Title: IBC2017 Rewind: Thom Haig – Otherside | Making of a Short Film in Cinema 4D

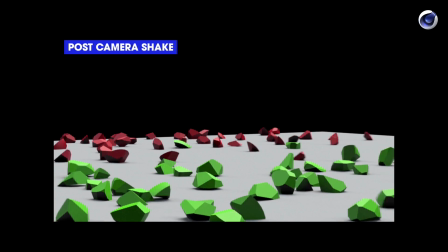2468s
So this is a case of camera shake being done in post. This is just being done in After Effects in this case, taking the frame, giving it a kind of a wiggle expression and shaking it about.
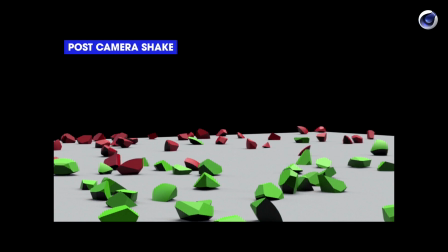2477s
It certainly does a lot to give us a greater sense of something is exploding to the point that the camera is being shook. However, my preferred way of doing camera shake always is to do it in 3D, is to do it in render where possible.
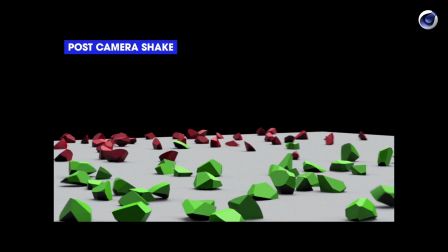2491s
As is the case here, I appreciate it's quite a subtle difference in this instance between this example and the one done in After Effects.
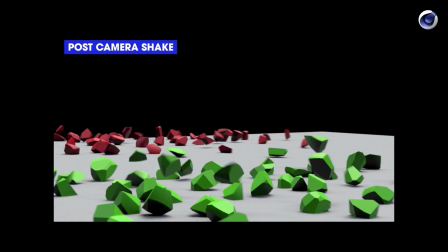2498s
But either way, I'd always opt to do it like this where I can. So it's very easy to set up.
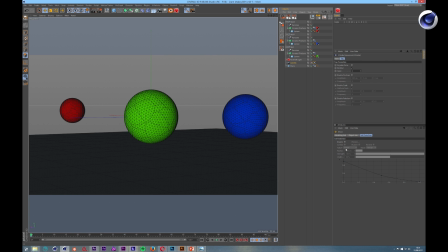2505s
There are a few different ways of doing it. We could manually keyframe it. There's a tool called a motion camera in Cinema 4D.
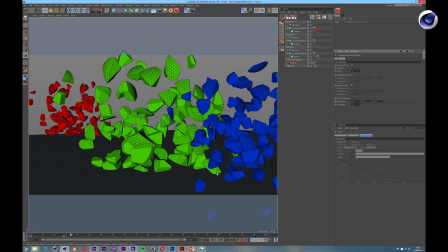2511s
Me, the way I've kind of got used to doing it, and I'm a bit stuck in my ways in this respect, is using the vibrate tag, which is just randomizing the vibration of the camera.
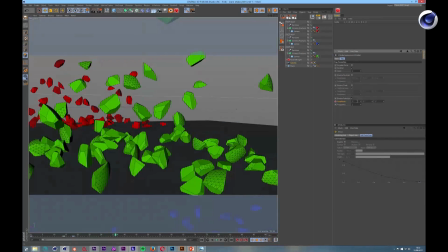2520s
So we can simply keyframe the amplitude value of the rotation of that vibrate tag,
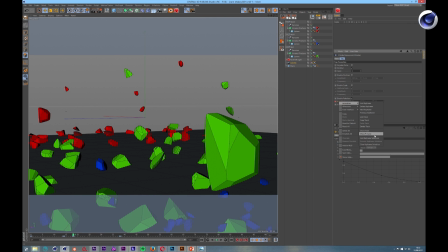2526s
add a few keyframes that are kind of in time with when these explosions happen.
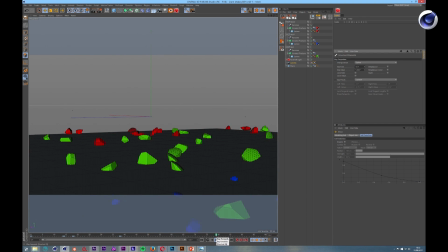2532s
Through the F-curve editor, we can fine-tune the amount of shake that we have, and it can be as easy as that, setting up some camera shake. You can do it either way. You can do it with both, of course, with position or rotation. I guess it kind of depends on the look that you're going from. This example is just with rotation. I tend to find myself doing camera shake with just rotation, not position, but it depends. I guess, once again, we have to kind of think about a real-world context. If, for instance, we're emulating a camera move of someone walking down the street, documentary style, fly-on-the-wall cameraman, then it would likely have some position movement to it as well. You could be very much justified to do some position movement with an explosion. I guess one thing to bear in mind is that they don't kind of like trample over each other. I guess if you have a position rotation and a rotation vibration, you wouldn't want kind of one countering the other and having a kind of, they could like trample over each other potentially. So it's kind of open to interpretation. I do find myself using just rotation more than position also.
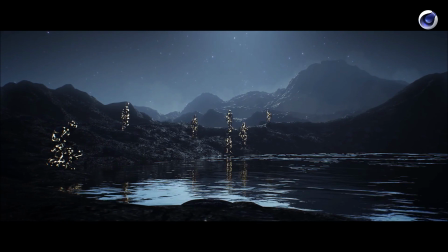2608s
But we don't have to use the vibrate tag or camera shake just for big Michael Bay style explosions.
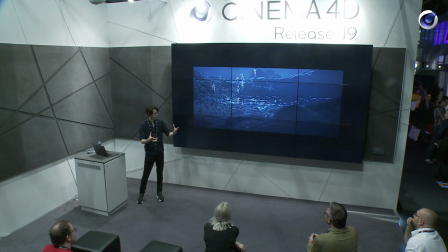2616s
We can think about how our shot would be shot in a real world. I guess this would either be done with something like a camera zip line or even a helicopter, and that lends itself it's not a locked off tripod shot.
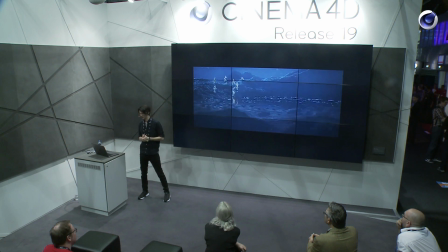2631s
By adding a subtle rotation, gives it some kind of further sense of an organic movement, some kind of floatiness that can look quite nice also.
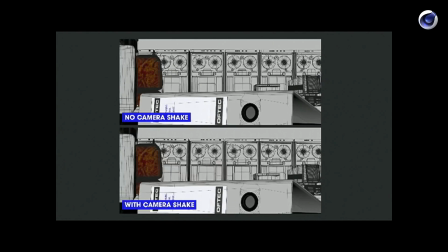2642s
And I appreciate that this is a very subtle difference, but I do like using a subtle amount of vibration of camera rotation,
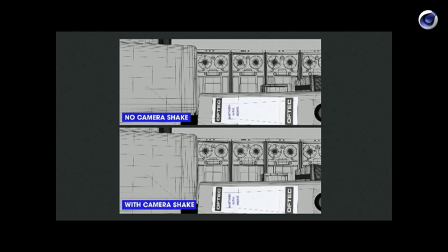2651s
randomness on slider tracks. But we can see this more clearly if we think about the top example and the bottom example.
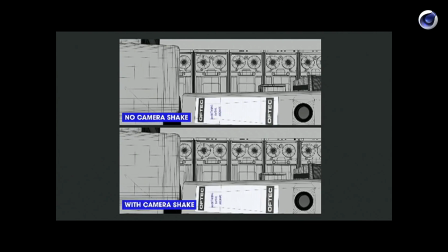2658s
If we look at the negative space between the top of these tape drives and the top of the frame on our bottom one,
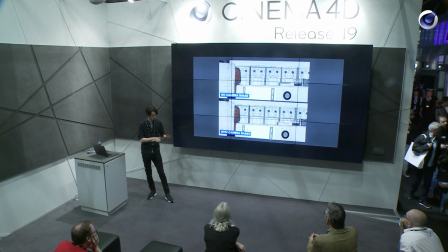2663s
it has a slight kind of float to it that might come from a slight bit of shake as our camera moves along a slider.
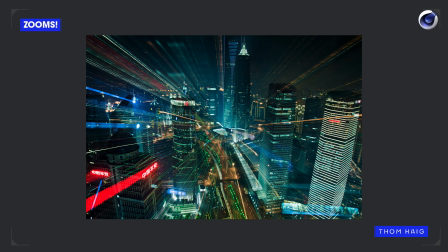2673s
Zooms are another thing we can consider. Now, zooms aren't particularly in vogue in cinematography, and they're not used quite so much in CG either.
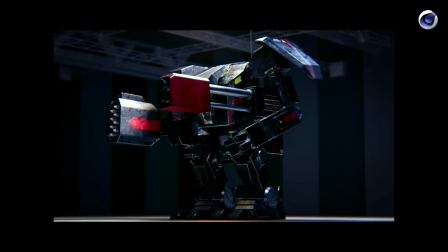2682s
But I think they do have a place, and I think they can look quite cool. This is from a thing I made a few years back, a while ago, something I made in Octane.
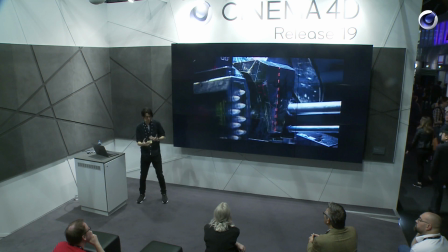2691s
But as I was saying, kind of when we began talking about cinematography and its relationship to CG and Cinema 4D,
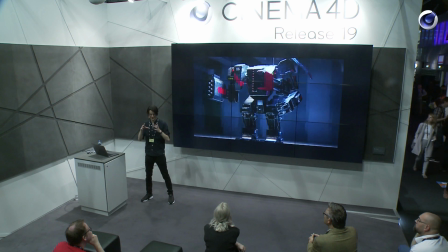2699s
I think because we can move the camera so close to our subject so easily, there's often the temptation, if we want to look at something closer, we move the camera closer to it. However, sometimes it can give ourselves a greater sense of realism by using a zoom.